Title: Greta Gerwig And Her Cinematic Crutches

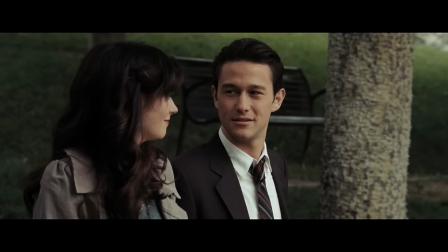The movie spells it out quite well, but the cynic in me thinks that if it were made today,
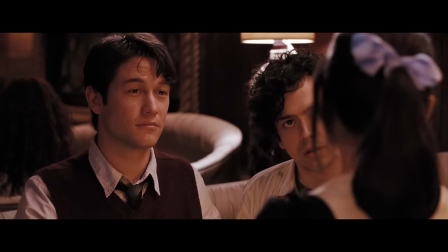we'd have to have Summer or Rachel monologuing into the abyss on how Tom's view of women is wrong and declaring the message lest anyone miss it.
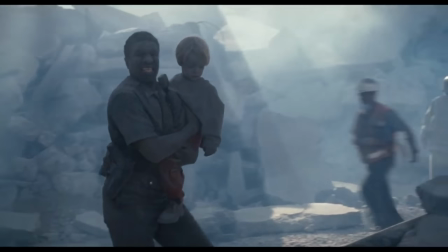Heavy-handed storytelling used to be considered a bad thing. Hence why everyone loved to make fun of Volcano for attempting a moral on race relations like this.
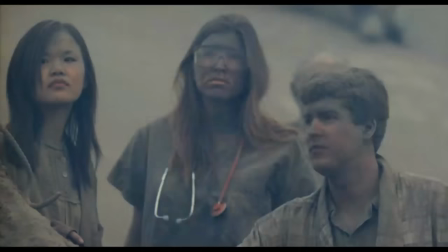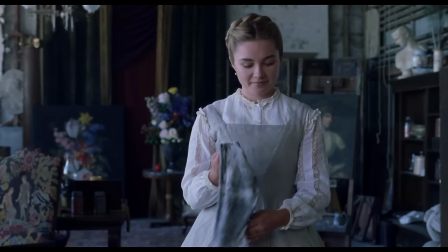Greta Gerwig's films have received praise for forgoing subtlety and having her characters speechify the message for the audience.
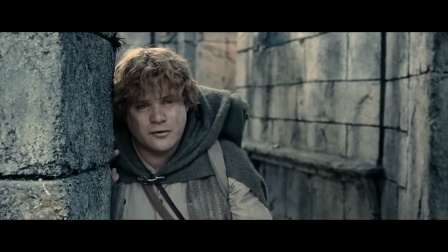And hey, I don't mind a good speech in a story. They're fun to watch and fun to perform as an actor.
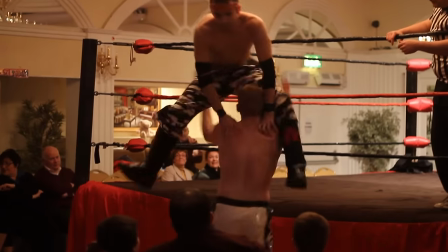And I'm going to insert a wild comparison from my days in pro wrestling that will probably only land with about 10% of you.
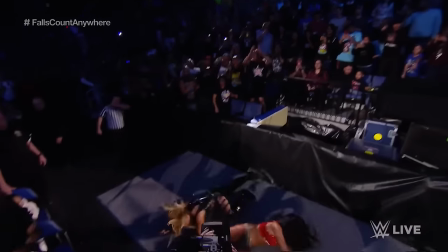A speech in a movie can be a lot like a high spot in a match. What we call a high spot is something spectacular to make the crowd pop.
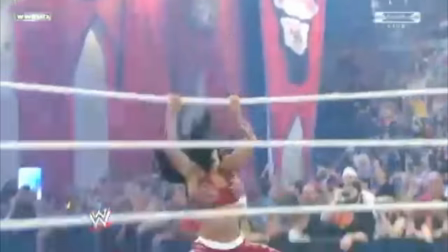A good high spot is made even better when it serves the story of the match, and has been built to properly so it's the absolute necessary next step in telling that story.
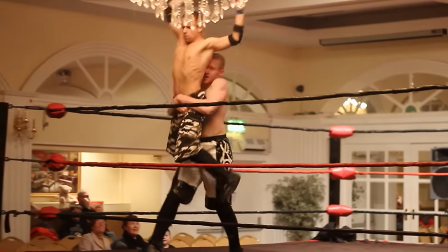But one without that same build-up and organic connection to the story will usually be dismissed as pointless and criticised for favouring Flash over Kraft.
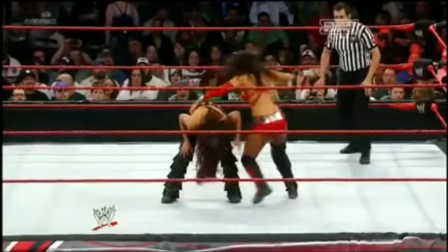It's cliche to say that less is more,
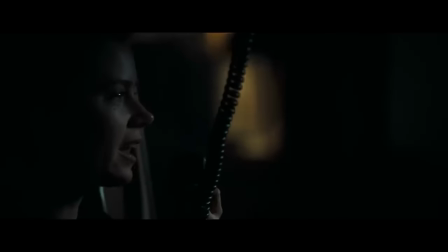but sometimes less is indeed more. take the climax of Christine Jeff's 2008 indie dramedy Sunshine Cleaning.
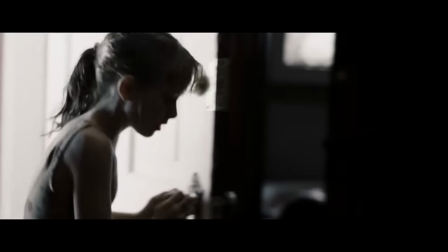Mom?
Rose has been harboring angst for most of the film about her mother's death as a child, and how she's felt she has to take care of her less responsible sister ever since,
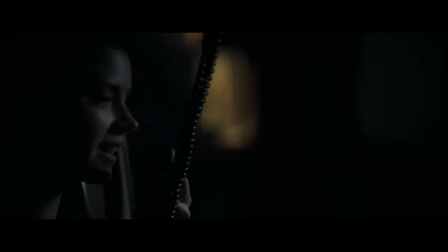as well as some other stuff about needing more help with her own son. In this scene, she talks to her mother, and although extremely emotional,
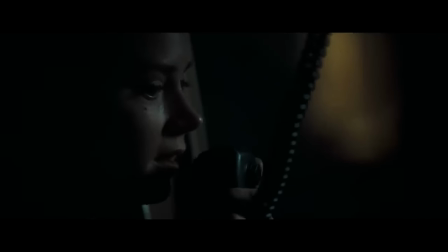Amy Adams doesn't go for screaming or intense crying, but the sadness is instantly conveyed.
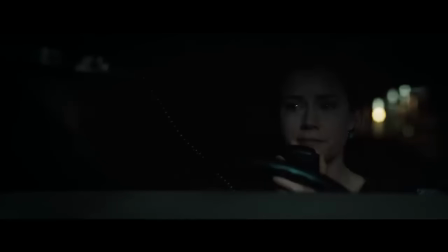I don't know if you're in heaven or not.
The speech isn't particularly long either.
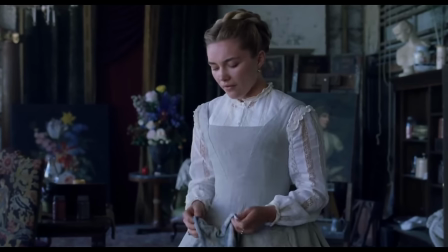Comparing it to Amy's speech about marriage as an economic proposition in Little Women,
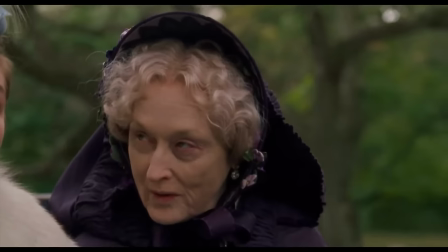it wasn't in the original screenplay, and Meryl Streep thought of it, thinking that an audience needed to understand a woman's powerlessness in the era.
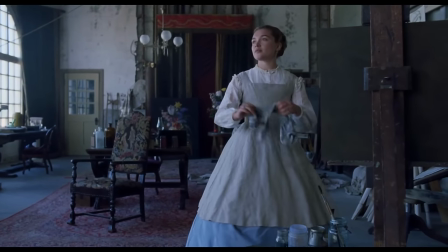So its main function is to tell the audience about Amy's limited opportunities,
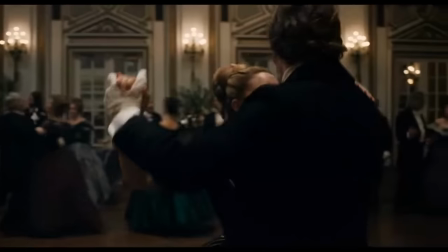and show that her choice between Laurie, who she loves, and the wealthier Fred Vaughn isn't just her being a gold digger.
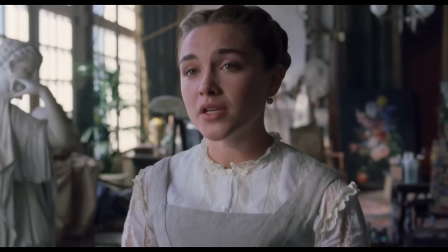So don't sit there and tell me that marriage isn't an economic proposition because it is.
Except why is she telling Laurie this?
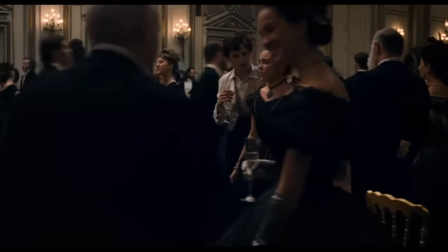Laurie is part of the same class as her, and more so since he's richer. He knows how society works because he's in it.
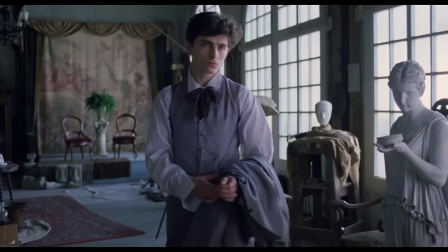Men weren't ignorant of women's roles in society, so using Laurie as the audience surrogate doesn't work here,
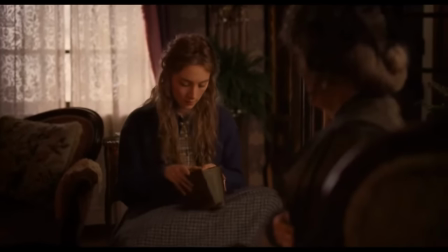especially since the rules of society had already been established in this comedy exchange between Jo and Aunt March.
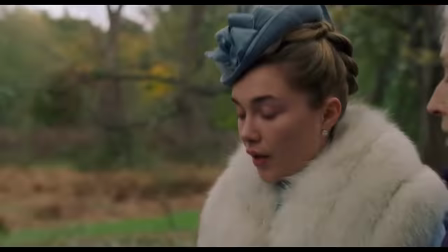And Amy's conflict in the story isn't a choice between love and money, because whether she picks Fred or Laurie, she's still set financially.
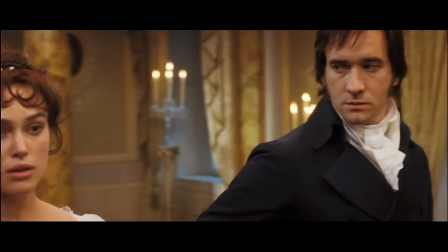I feel like they were trying to draw from Pride and Prejudice here, and not really understanding the conflict that made that story work.
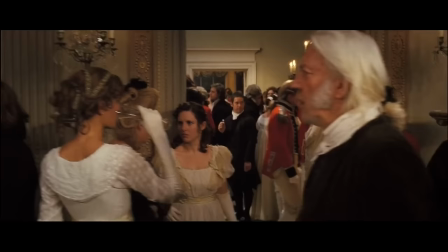The Bennet sisters need to marry well, because Mr. Bennet is getting old,
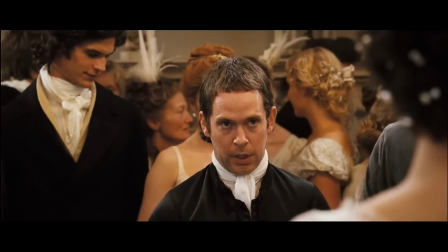and the entailment on their estate means that with his death it'll go to a distant cousin whose charity they'll be dependent on.
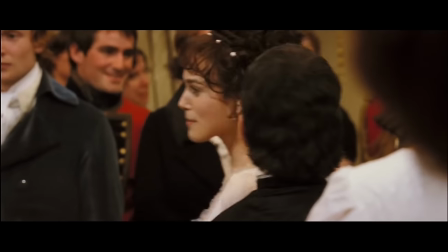The Bennetts are only middle class, so they aren't bringing the advantage of a good name to a potential marriage,
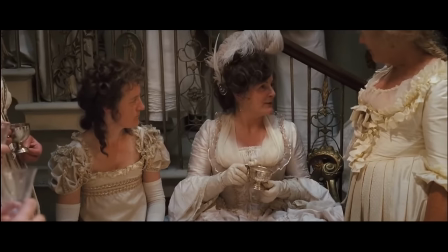and their problems stem from Mrs. Bennet being such an embarrassment in public that she nearly ruins Jane's potential engagement,
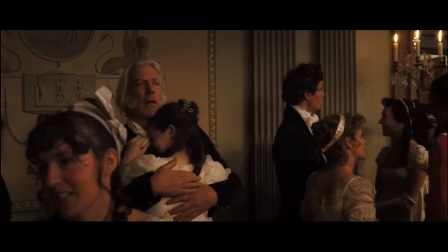Mr. Bennet not doing a good enough job educating his youngest daughters on how to behave in society, Mary being so antisocial making her unlikely to meet a good husband,
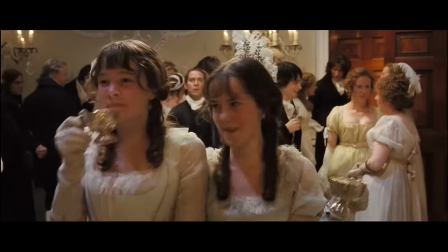and Lydia likewise nearly ruining herself and the family because she's so spoiled and naive.
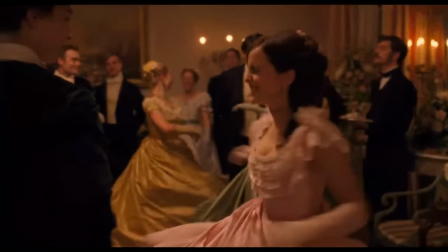The March sisters don't have this conflict because Meg is a-okay marrying the poorer John Brooke, Jo can support herself through writing, and they have a mother who says, better be happy old maids than unhappy wives.
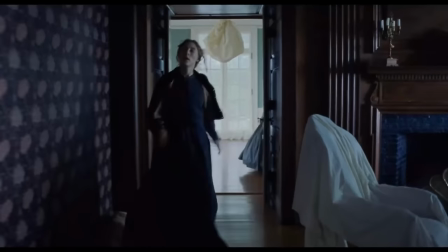And there's no entailment here. Jo inherits Plumfield from Aunt March.
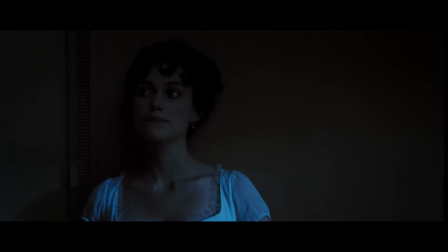Amy's conflict differs from Lizzie's in that she doesn't have to worry about compromising her morals for her own survival.
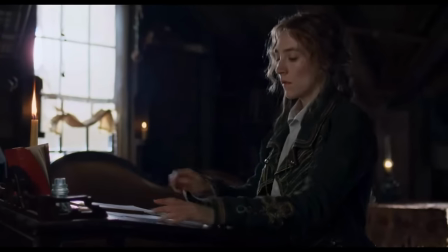Amy never struggled with that sense of identity the way Lizzie, or indeed Joe, did. Amy wants a rich husband because she wants a lifestyle of stability.
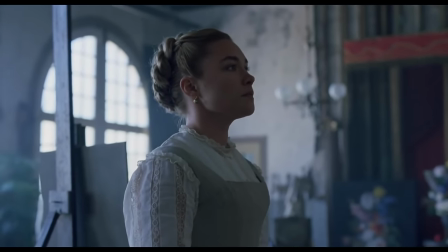She's happy to work within the system, so this attempt at weaving a message about patriarchal oppression comes at the expense of character voice.
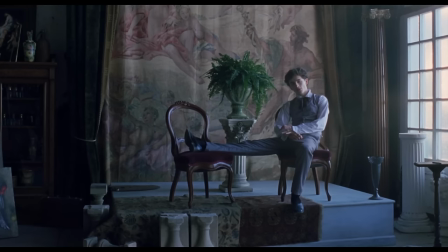What are you going to do with your life?